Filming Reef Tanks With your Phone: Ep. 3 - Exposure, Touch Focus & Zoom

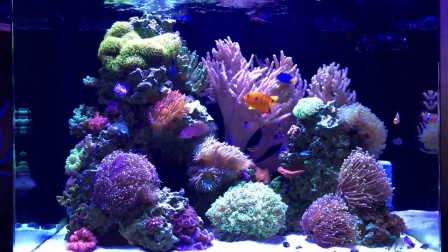the focus inside the tank you know you don't see any walls or wires or anything else i have going on so those are two steps that should help you along
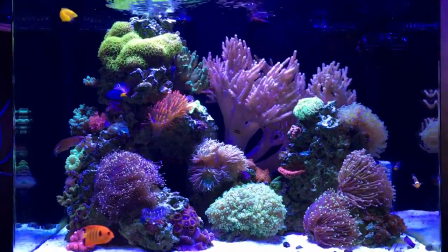so we got the camera in place you know what's next we're going to get into touch focus this is how you get past
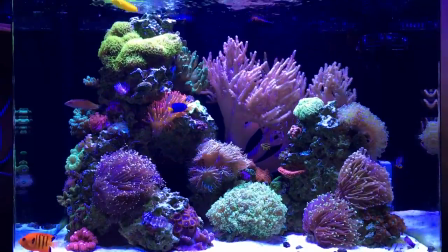the glare in your tank or at least how i do with my iphone basically you know what i've done first is touching the middle of the screen right
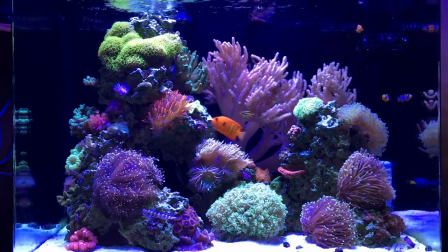at the finger leather and this is kind of how it looks which isn't bad but the sand bed is still really bright and white so
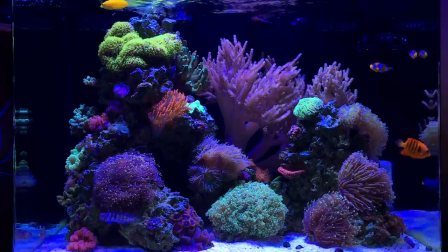i'm to give you guys a second way to try to get around that. Now that change you noticed was me focusing the camera right below the frog spine right on the sand bed.
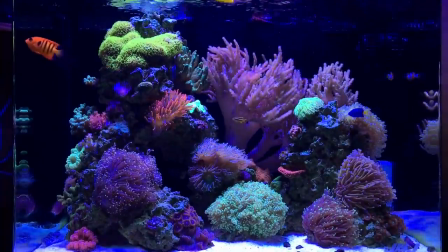As you can see the Tenic lights really start to try to take over and overpower everything. That's where the exposure comes in.
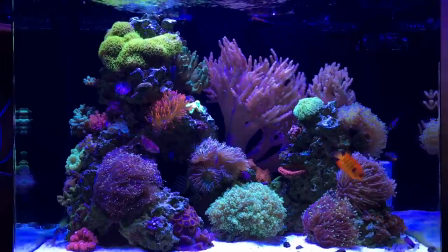So with the phone focused on the sand bed, check the exposure, slowly walk it up and what that does you know it gives you kind of the same look as before but
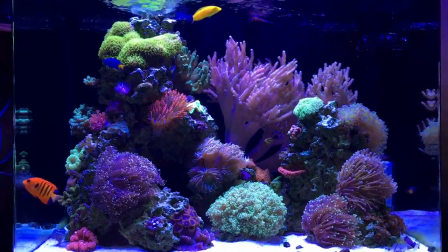the sand bed is not as white and it really gives you a full tank shot that is something you can work
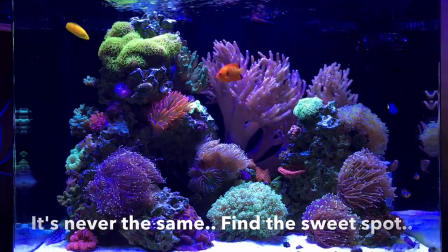with so once again touch focus exposure those things go hand in hand we're going to go through a few shots in the tank and then i'm
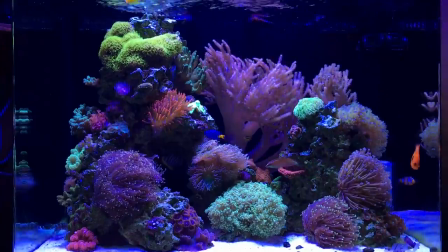going to show you how it really affects everything especially close-ups and even faraway angles give you guys a quick tip while the camera's moving if you're
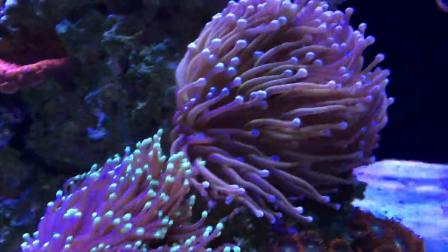going to be recording videos especially for editing purposes use more than you need and by that record longer than you're going to need you know if it's
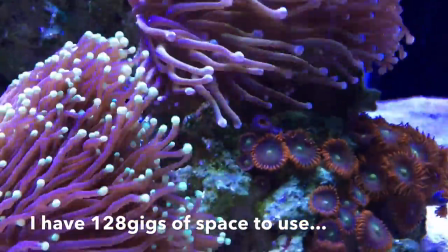going to be a 10 second clip you need record 25 seconds worth you know if it's certain angles you want record multiple times of those angles
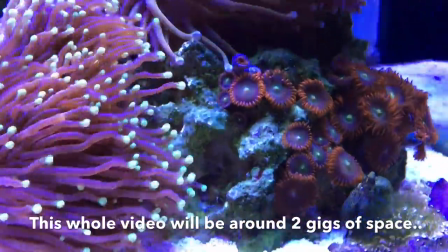the reason for it we're dealing with touch focus and dealing with the technical lighting and cell phones it's always going to be certain parts of
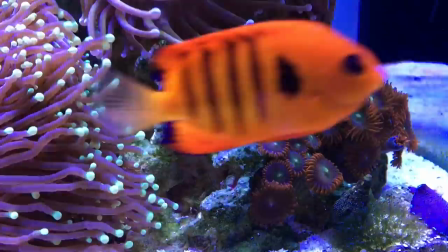that footage is just ain't what you want you know it's just not where you need it to be so as long as you have extra you can always
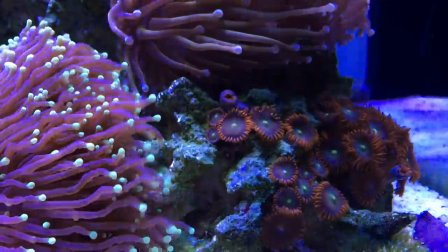crop it down edit it down you know and get just those perfect shots you want i'm going to take all of these shots we're doing right now for this
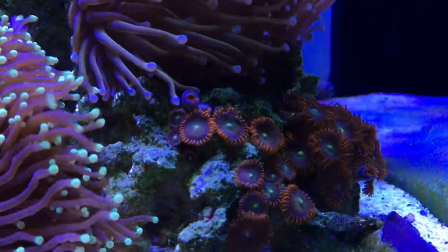tutorial at the end of the video we'll put together a quick five to ten second video and show you exactly what i mean by
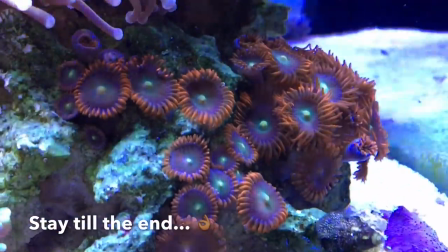using the best parts and this should be fun now for close-up shots with the cell phone you know you're either going to have
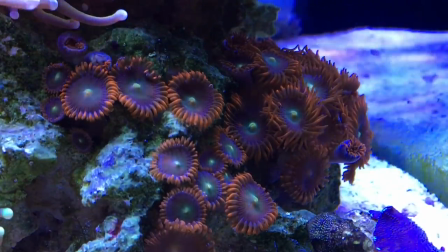to have your phone on the glass which works great or if you have a tripod like i'm using have it as close as you can you want to avoid
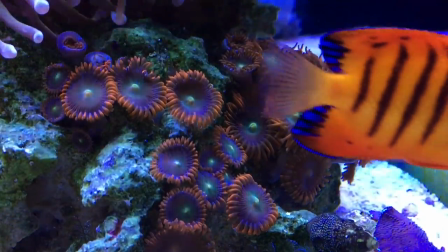having to use the zoom feature because it really degrades the quality of your video especially with hd and 4k and you know how the all the high resolutions we're trying
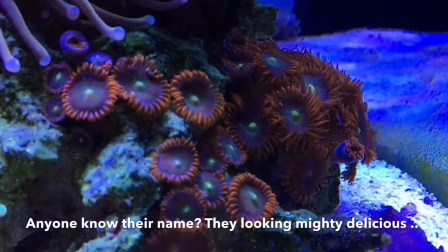to use but you know once you get it in place use a touch focus you can actually focus on the zoanthus themselves or
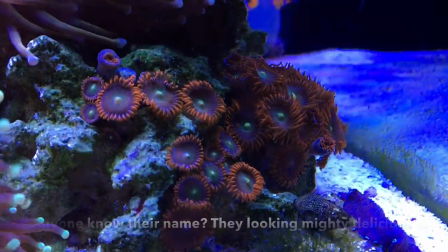the sand bed to the right and use the auto exposure kind of run your finger up is the way i'm using on this shot
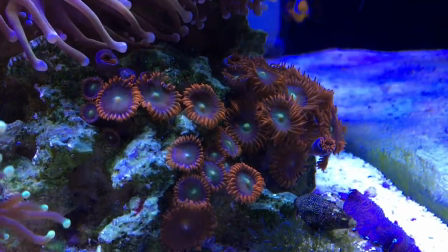and it'll brighten it up a little bit for you and get those things to pop just like you need
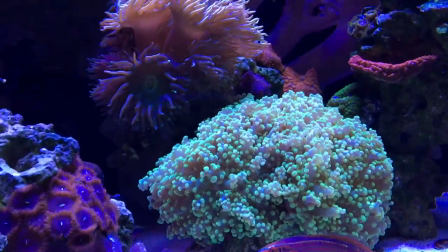now there will be situations you know due to your scape or your core placement or you know just how big your tank is i'm lucky i have a little tank i can get away with it
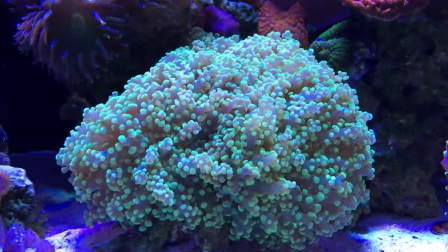but um you're gonna have to eventually zoom in to get those close-ups now it's never gonna
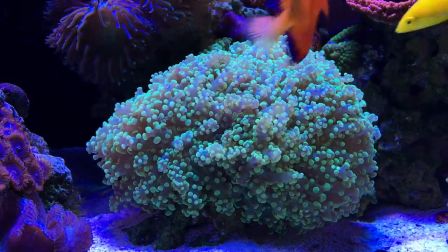be perfect you know this is not a three thousand dollar camera just an iphone but i'll tell you the resolution on this phone is pretty damn good
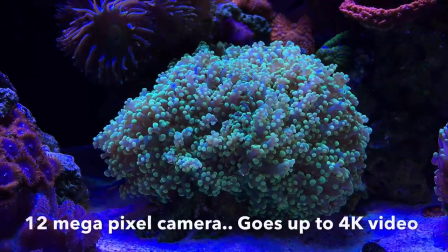i'm not gonna lie makes my life a lot easier now of course uh none of this will work if you don't have your lighting adjusted right
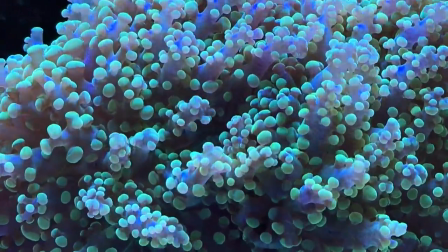now my antenna lights are i believe at 25 right now and
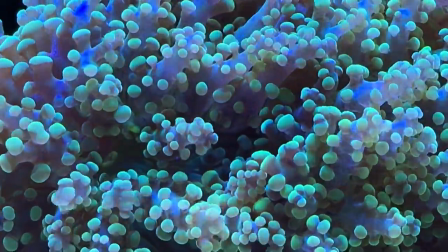my uh whites are closer to 40 i believe so
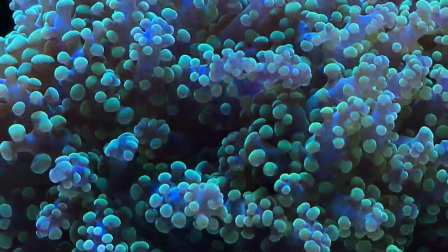it's about half and half but that gives you great shots whenever you zoom in just touch focus and then use your exposure either up or down in this case i ended up
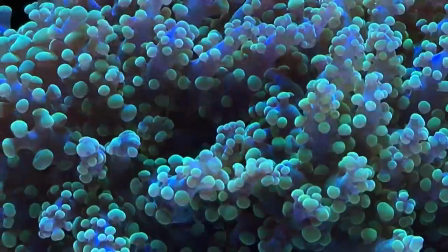turning the exposure down and it really gives you a nice color and really gets that coral popping now one thing i can't get
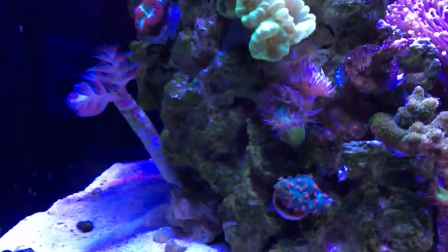around whenever i'm trying to record corals that are not on my sand bed is making sure that my phone is level with that coral meaning i don't want my phone
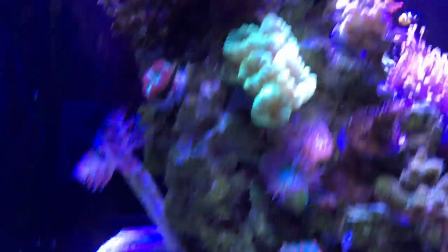pitched up or looking upwards because it really exposes the lens to your tank lights then you got to deal with authentic lighting and bleed through
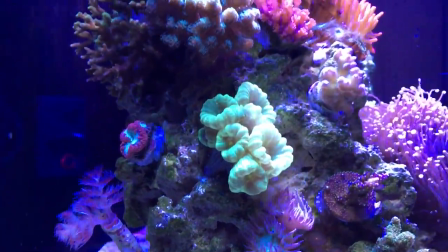and just everything you don't want dealing with a cell phone so uh that's definitely a tip you want to record corals raise your camera up to the level
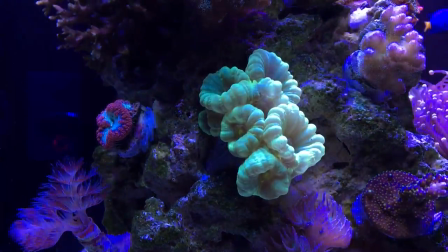and then get ready to shoot now unfortunately i'm not able to show you the exposure level as i'm recording i tried my best but i couldn't get
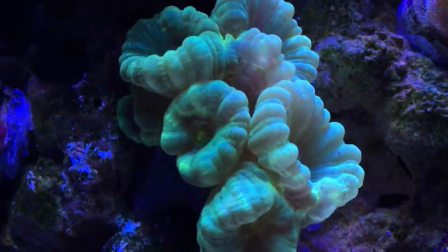screenshots of it good enough to see but i'm going to kind of explain to you what it looks like you know once you zoom in you
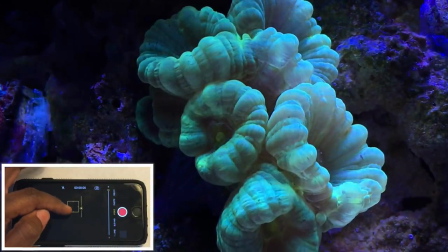touch focus on the coral the exposure i'm actually going to roll it all the way up to the maximum level just to give you an idea of
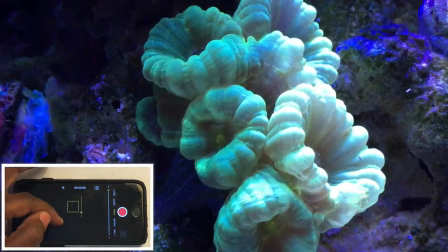how much it can affect your video as you can tell it's almost blinding i'm gonna take it all the way down to the lower level and
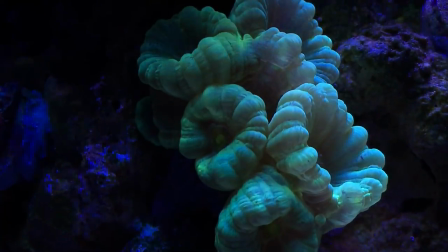it's really really dark and dim but you know if that's what you're looking for you can pull it off now take you right back to where it actually should
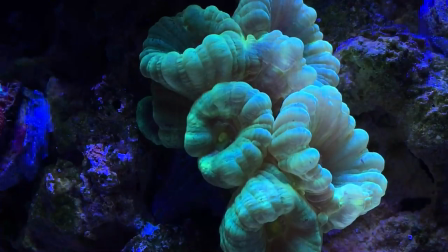be and you can see just the detail i'm getting on just an iphone i mean that's pretty damn good no bleed through lots of
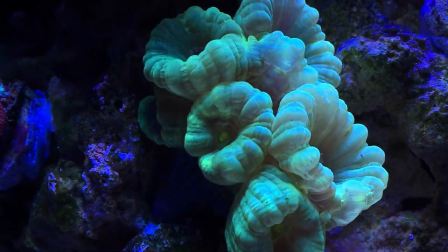color you can even see the color of the live rock i mean i say you can't get much better than that
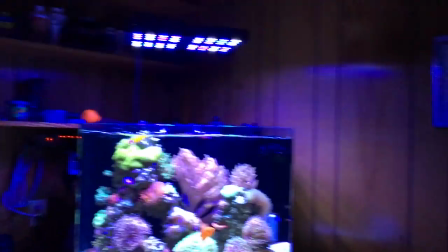so let's say you're done with close-ups and you want to get some interesting shots you know a little further away from your tank and you got to deal with this damn
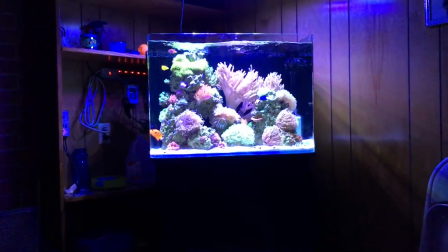glare now this is one of the hardest shots it took for me to figure out.
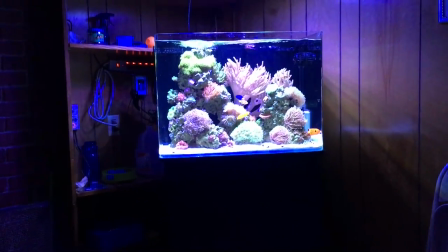I'm not going to lie to you, but I figured out a way to actually make it look pretty decent without, you know, being completely glared out with no detail.
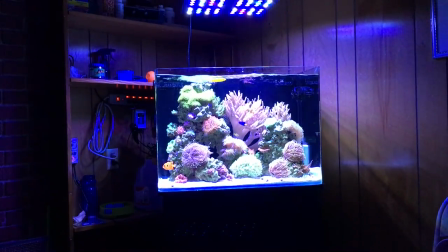Now, with only having three features on this phone, it's really kind of a reoccurring thing with how I shoot every one of my shots.
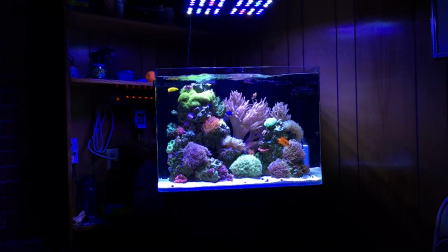You know, step one, make sure the phone's eye level with whatever you're recording. Step two, touch focus, which is what I just did on this shot.
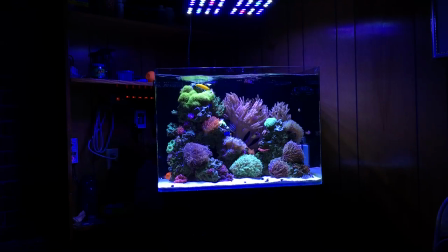And then for that extra little bit of pop, you know, if you want a shadow behind your tank or to see a little more contrast inside of it from this far away use your exposure turn it down
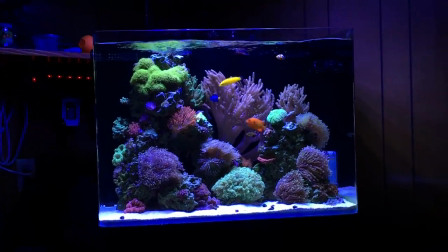now as i mentioned before make sure you record more video than you're going to need especially for situations like this you want to add some
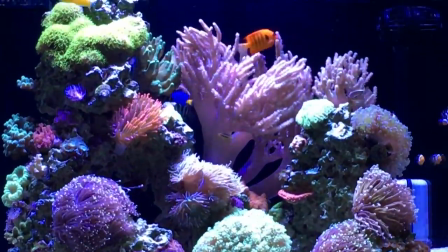movement you want to zoom into your tank and then bam you know you get hit with glare you know i get hit with it all the time but
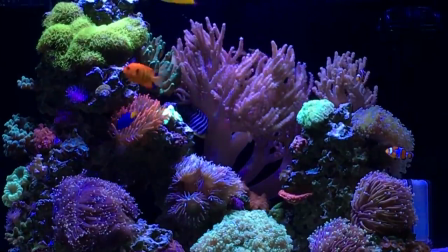the difference is you know i know how to adjust touch focus drop down your exposure get get a little more clarity and contrast
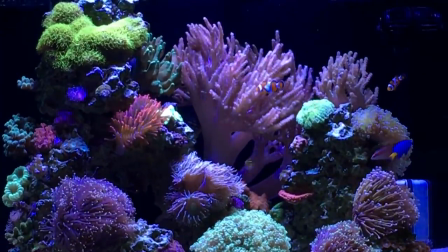now i'm zooming in from halfway across the living room this is pretty good for just a cell phone and what this allows me to do is have some footage for
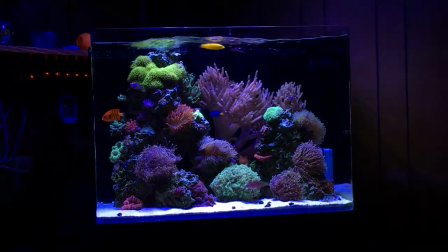when i zoom in and some footage from when i zoom out so when it's time to edit and it's time to cut some things and crop some things
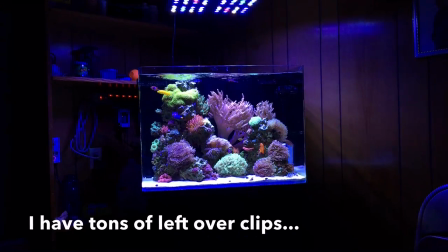i can take 10 seconds from here 10 seconds from there put something together and then nothing you know nothing will look like it even happened
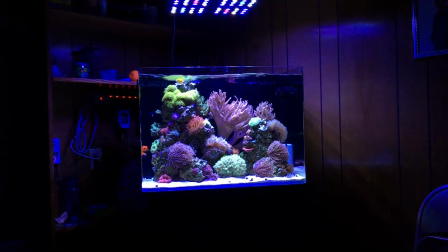so you know we're going to get into that in the next video give you guys a little nugget next episode we're going to finally dive into
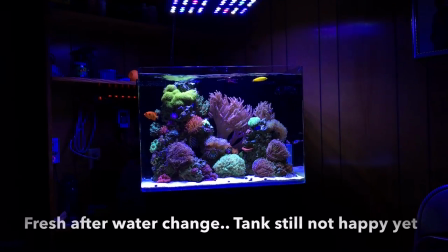iMovie and my editing i just had to acquire an older phone so i can kind of give you guys a tutorial so that's gonna cover all the
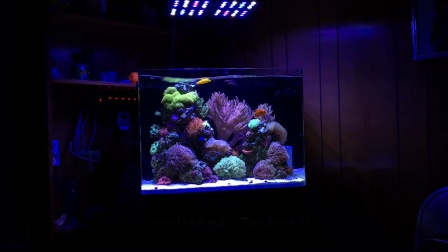shots as you can tell hey it looks pretty good halfway across the living room good contrast and this is definitely a good clip to use I
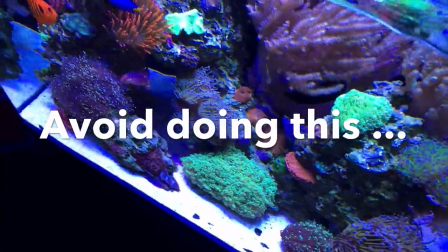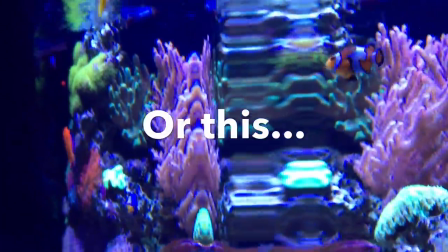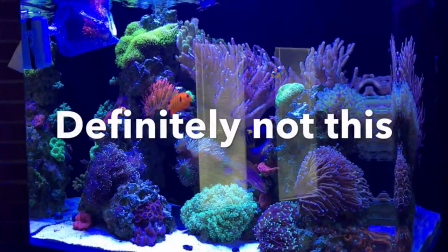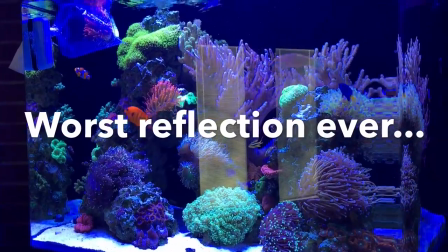know that was pretty quick I didn't show you every angle I normally use but you know it's just the basics I mean I really don't want to guide you guys through everything because I really feel like you know you got to use your own creative you know ideas as far as different views and angles you want but just to kind of recap well before we do let me go ahead and get these guys going for you put some new life spectrum in there give y'all some action while I'm talking